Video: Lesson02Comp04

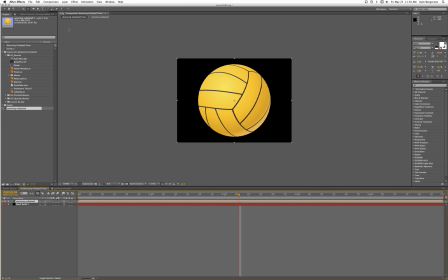250s
Now this anchor point we can move. I've got the pan behind tool activated. We can move this anchor point down to the bottom of the ball. You see that that doesn't affect the spinning because that's happening in another comp.
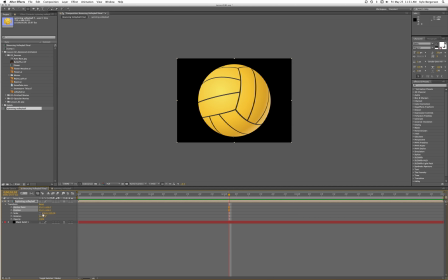267s
And now we can mess with the scale. First of all, I'm going to keep this link together, and we're going to scale the ball down into something that'll be a little more fun to bounce.
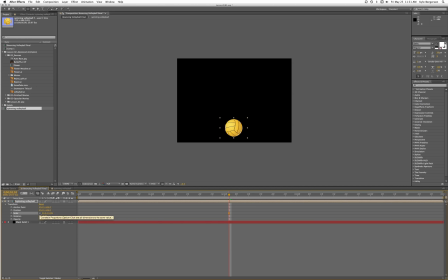279s
And now, when the ball does touch the ground, I need to get into the selection tool. When the ball does hit the ground, now we can bring the link and we can squish the ball a little bit, make it seem a little more realistic. Okay.
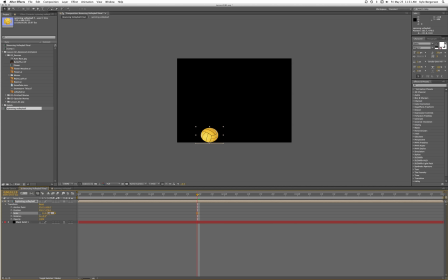So let's start by make sure we're in the selection tool.
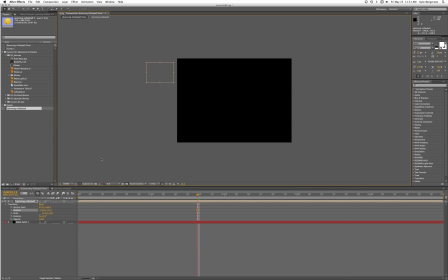311s
We'll start with the ball out, a frame and high, and we will click position. Then at 1 second, we will have the ball hit the ground about here, right on the ground.
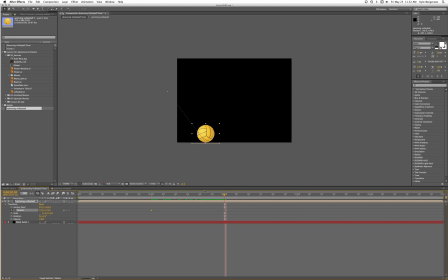330s
At about second 2, we'll have the ball jumping up in the air again. It won't go quite as high, right? Actually, we could even start this a little higher. It won't go quite as high as our initial mark because the ball is losing energy.
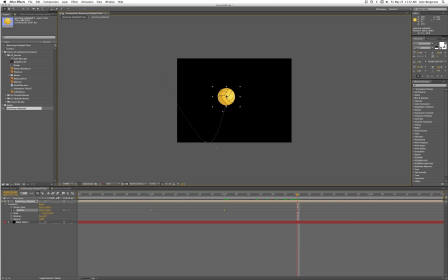346s
So now here at second 3, it will bounce about there. And then at second 4, it will bounce out of frame. Okay, so let's take a look at that.
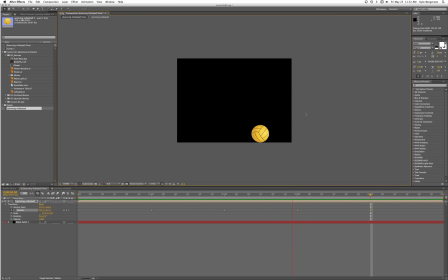Alright, so our paths don't look really very believable yet, right?
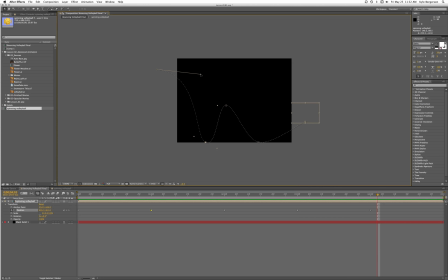380s
So let's go ahead and pull in some Bezier handles to make them look a little more natural. These are
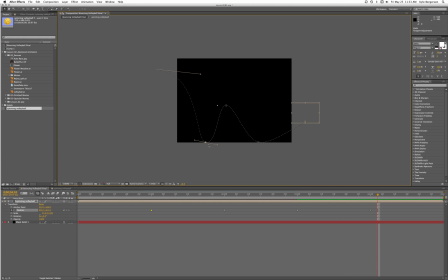397s
to break the link. So basically, these are linked. And to break the link, you just need to hold the option button down. And that'll kind of give it a bouncier start.
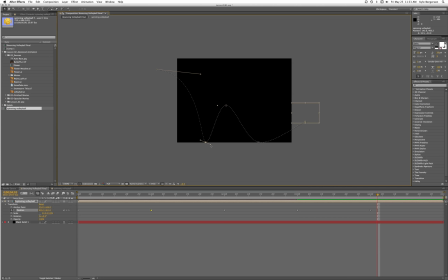416s
Come on now, baby. There we go. Here we want it to give it a little hang time in the air.
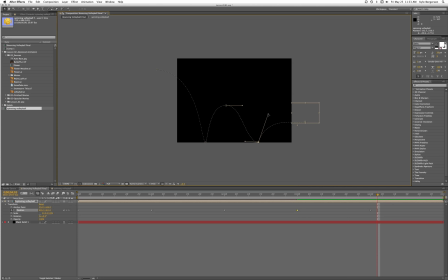432s
And I'm holding the option button down to break that link so that it bounces up a little more. First we'll tighten it, break the link,
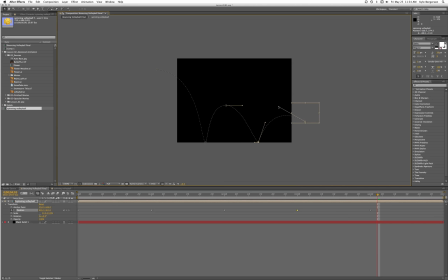452s
and we jump out of frame. Alright, let's see what that looks like.
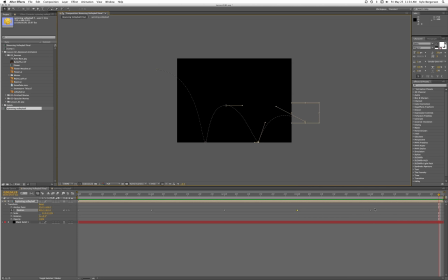468s
Alright. So the problem is that this doesn't look very realistic unless it was a slow motion shot. We do know that these guys would be closer together. The second bounce would happen quicker from point A to point B, so I'm going to move them closer. But we also want to move the whole thing in
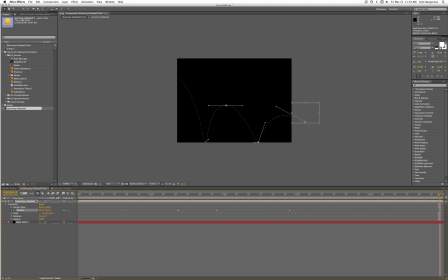489s
to make it happen faster. And we want it to bounce out faster. And we'll shorten this up. And let's see what that looks like.